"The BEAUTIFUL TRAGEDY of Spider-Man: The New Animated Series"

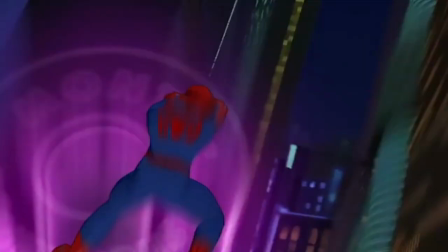(4:05)
Take the mind control thing from the tattoo thing and and turn it into something totally different and we came up with this
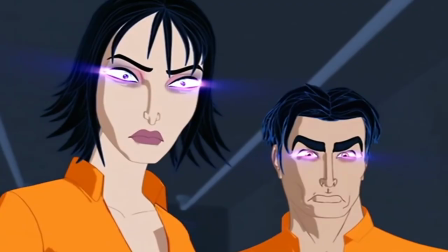(4:12)
two-parter that allowed a whole episode to really take place in the mind of Spider-Man.
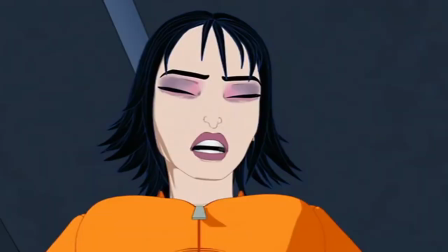(4:19)
As a matter of fact while you're saying it I'm watching this particular episode
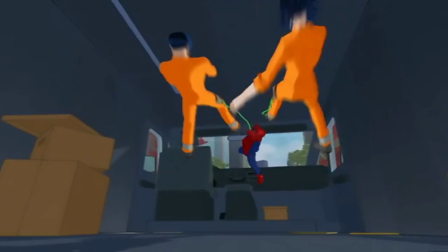(4:24)
and it is so fascinating that I wish you guys would shut up.
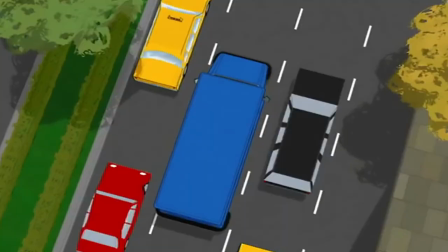(4:29)
We're gonna have a moment of silence while Stanley watches our episode of what could be better.
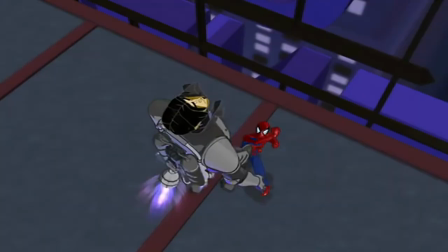(4:35)
So anyway, as we said earlier, you know, part of early on, they said, well,
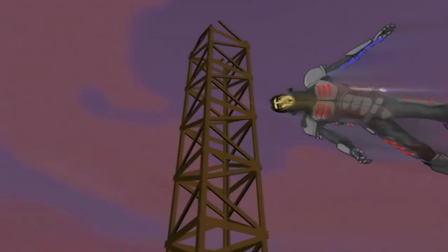(4:40)
let's have this season closer, use some of the resources from that we've built up over the season.
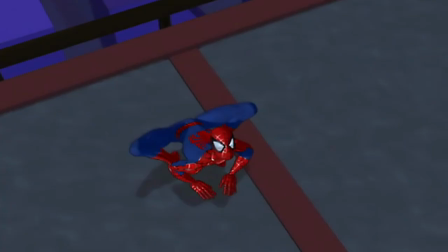(4:46)
And my reaction was, no, I want to make it bigger, bigger, bigger. We ended up getting both.
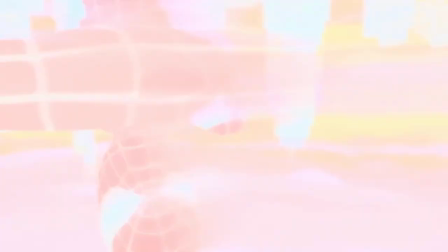(4:50)
It is huge episode, but we could do it in part by bringing back some of these villains from other episodes.
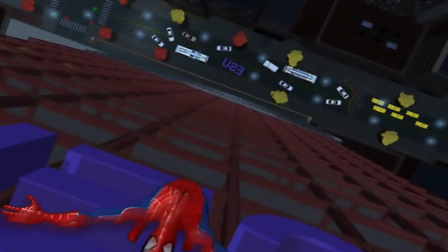(4:57)
The construct of this being in Spider-Man's head allowed us to do anything we wanted with the characters.
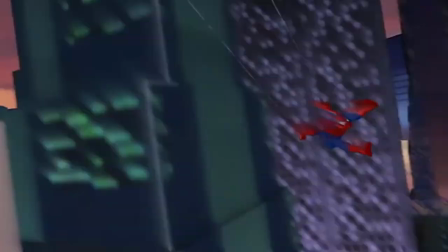(5:03)
But it's designed in a way that the viewer watching this who doesn't know that will not get tipped off and think, well, this is a dream sequence.
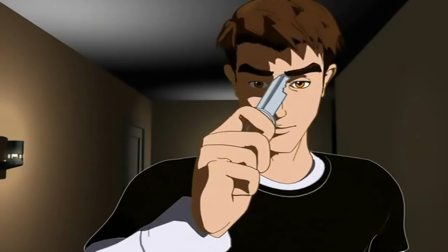(5:10)
You know, you guys speak so beautifully and I'm fascinated by what you say,
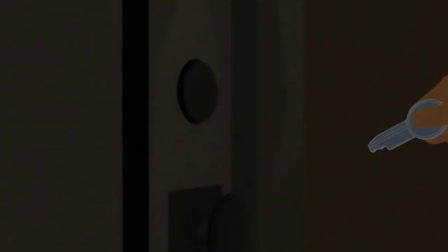(5:14)
but I must say it's hard to concentrate because I'm looking at the artwork.
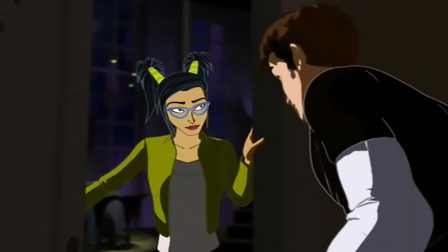(5:20)
And as I've said this so often, the animation is so superb.
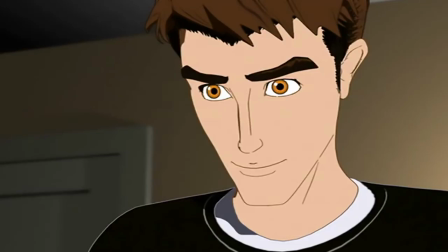(5:24)
And these action scenes, they rival the live action Spider-Man movie.
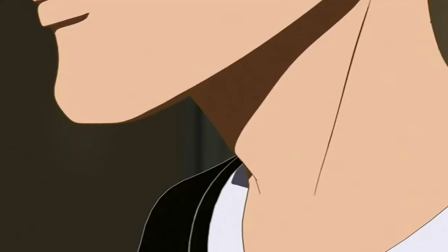(5:29)
I mean, I am fascinated by the great animation in this show and in this old series.
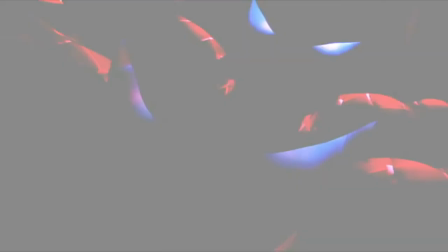(5:37)
Now, throughout the entirety of Mind Games Part 1,
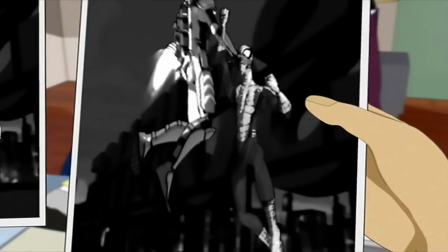(5:39)
there are a lot of signal cues that are given towards the audience to indicate that everything that is going on within Peter's life is not as what it seems,
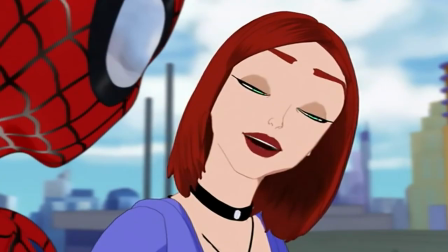(5:47)
but the biggest of which is where Peter finally decides to go and do the unthinkable towards Mary Jane,
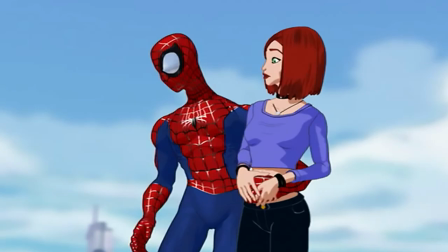(5:53)
which is hands down one of the best moments to be featured within this series,
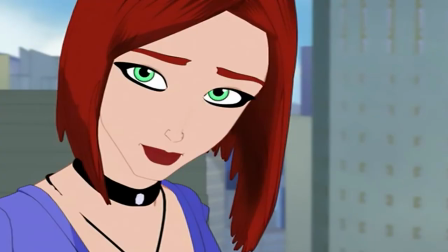(5:57)
and is carried even further by the incredible chemistry that we do have between Neil Patrick Harris as Peter Parker and
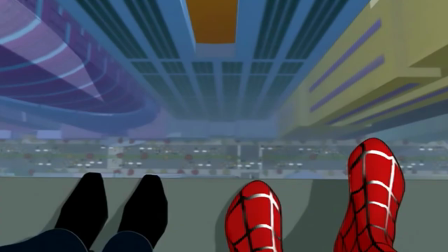(6:03)
Lisa Loeb as MJ, not just in this one episode but within the entirety of the series itself.
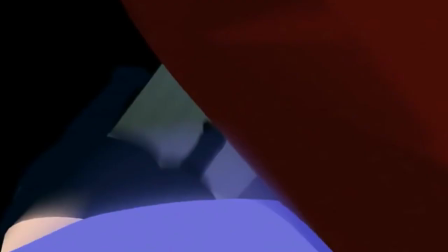(6:09)
But what I love the most about Mind Games is how it does a great job of connecting to some of the other episodes
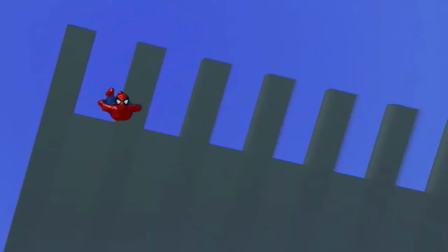(6:15)
within the series like Tight Squeeze which featured Pterodax as well as Law of the Jungle featuring Lizard.
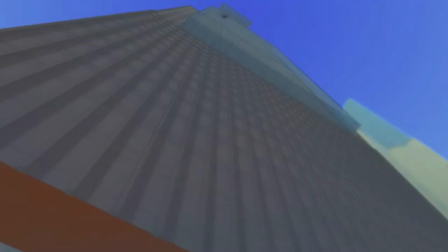(6:20)
But the one that stands out the most which directly connects to the moment where Peter unmasks himself towards MJ,
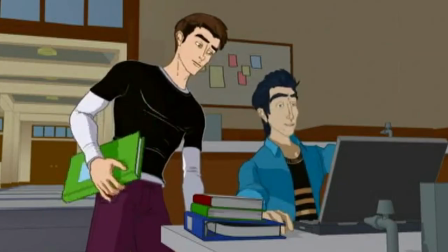(6:26)
is actually in regards to what people view as the worst episode of this series, and in this case I am talking about Head Over Heels.
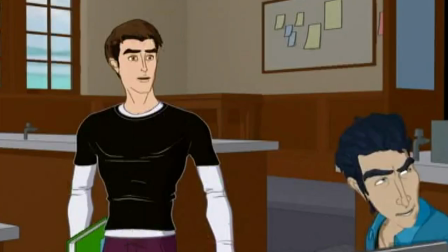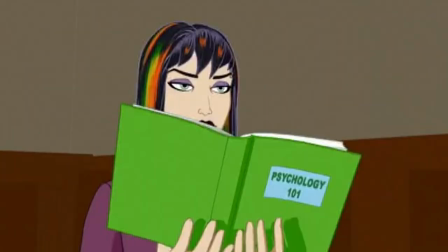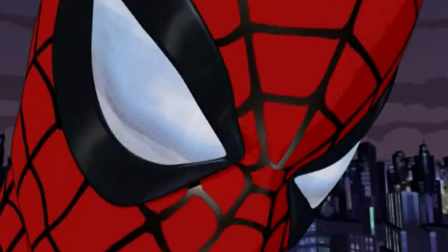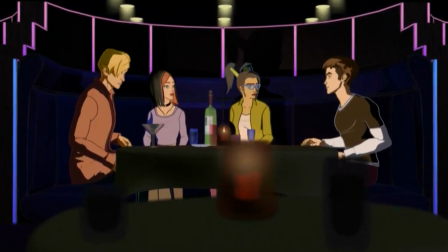(6:50)
Now this episode isn't nearly as memorable as the others featuring much more prominent characters within the series like Electro,
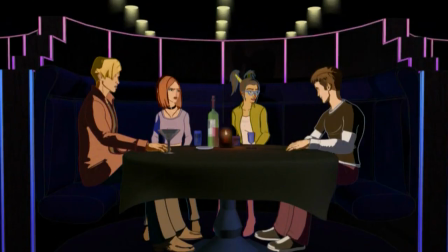(6:58)
Lizard, Kingpin, or even some of the newer characters like Turbojet or Pterodax.
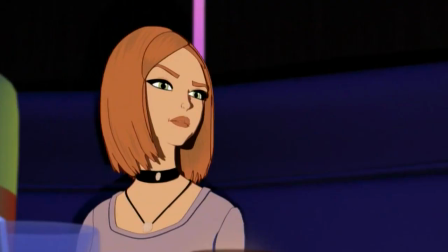(7:03)
But if all else failed within this episode, the greatest thing that did manage to accomplish is creating an immensely intimate connection between Peter and MJ,
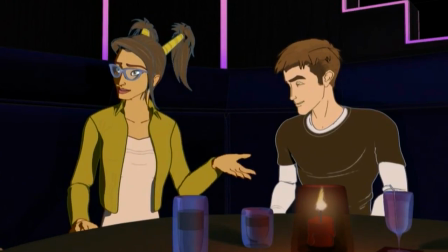(7:11)
which is pretty much directly carried over into mind games.
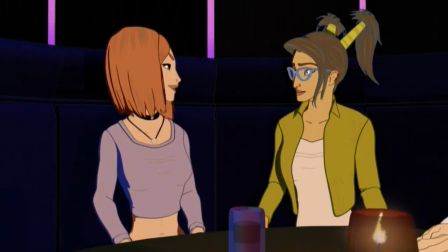(7:14)
Peter is continuously struggling to keep his day-to-day life as both Peter Parker and Spider-Man a secret from anyone that is close to him,
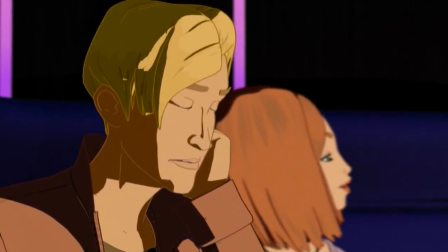(7:22)
which obviously includes Peter's closest confidants of Harry, Indy, and MJ.
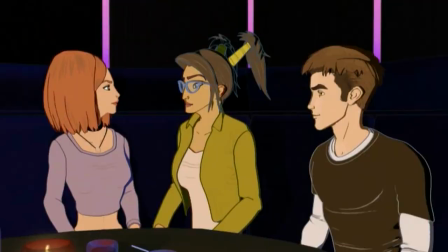(7:27)
And all the while Peter is continuously facing this dilemma throughout the entirety of the series,
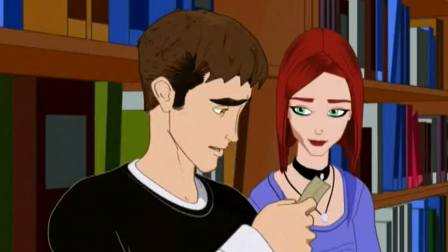(7:32)
it really hits home here within Head Over Heels that truly showcases exactly how much
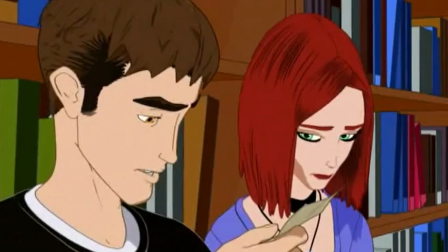(7:37)
MJ is willing to open up to Peter and attempt to grow closer to him more than ever before.
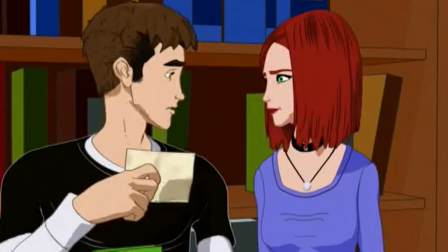(7:41)
But due to Peter keeping his biggest secret of him being Spider-Man close to the chest,
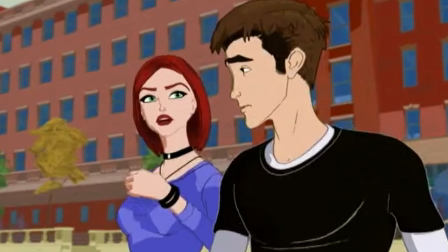(7:46)
it ends up creating some pretty phenomenal and hilarious relationship drama between the two of them.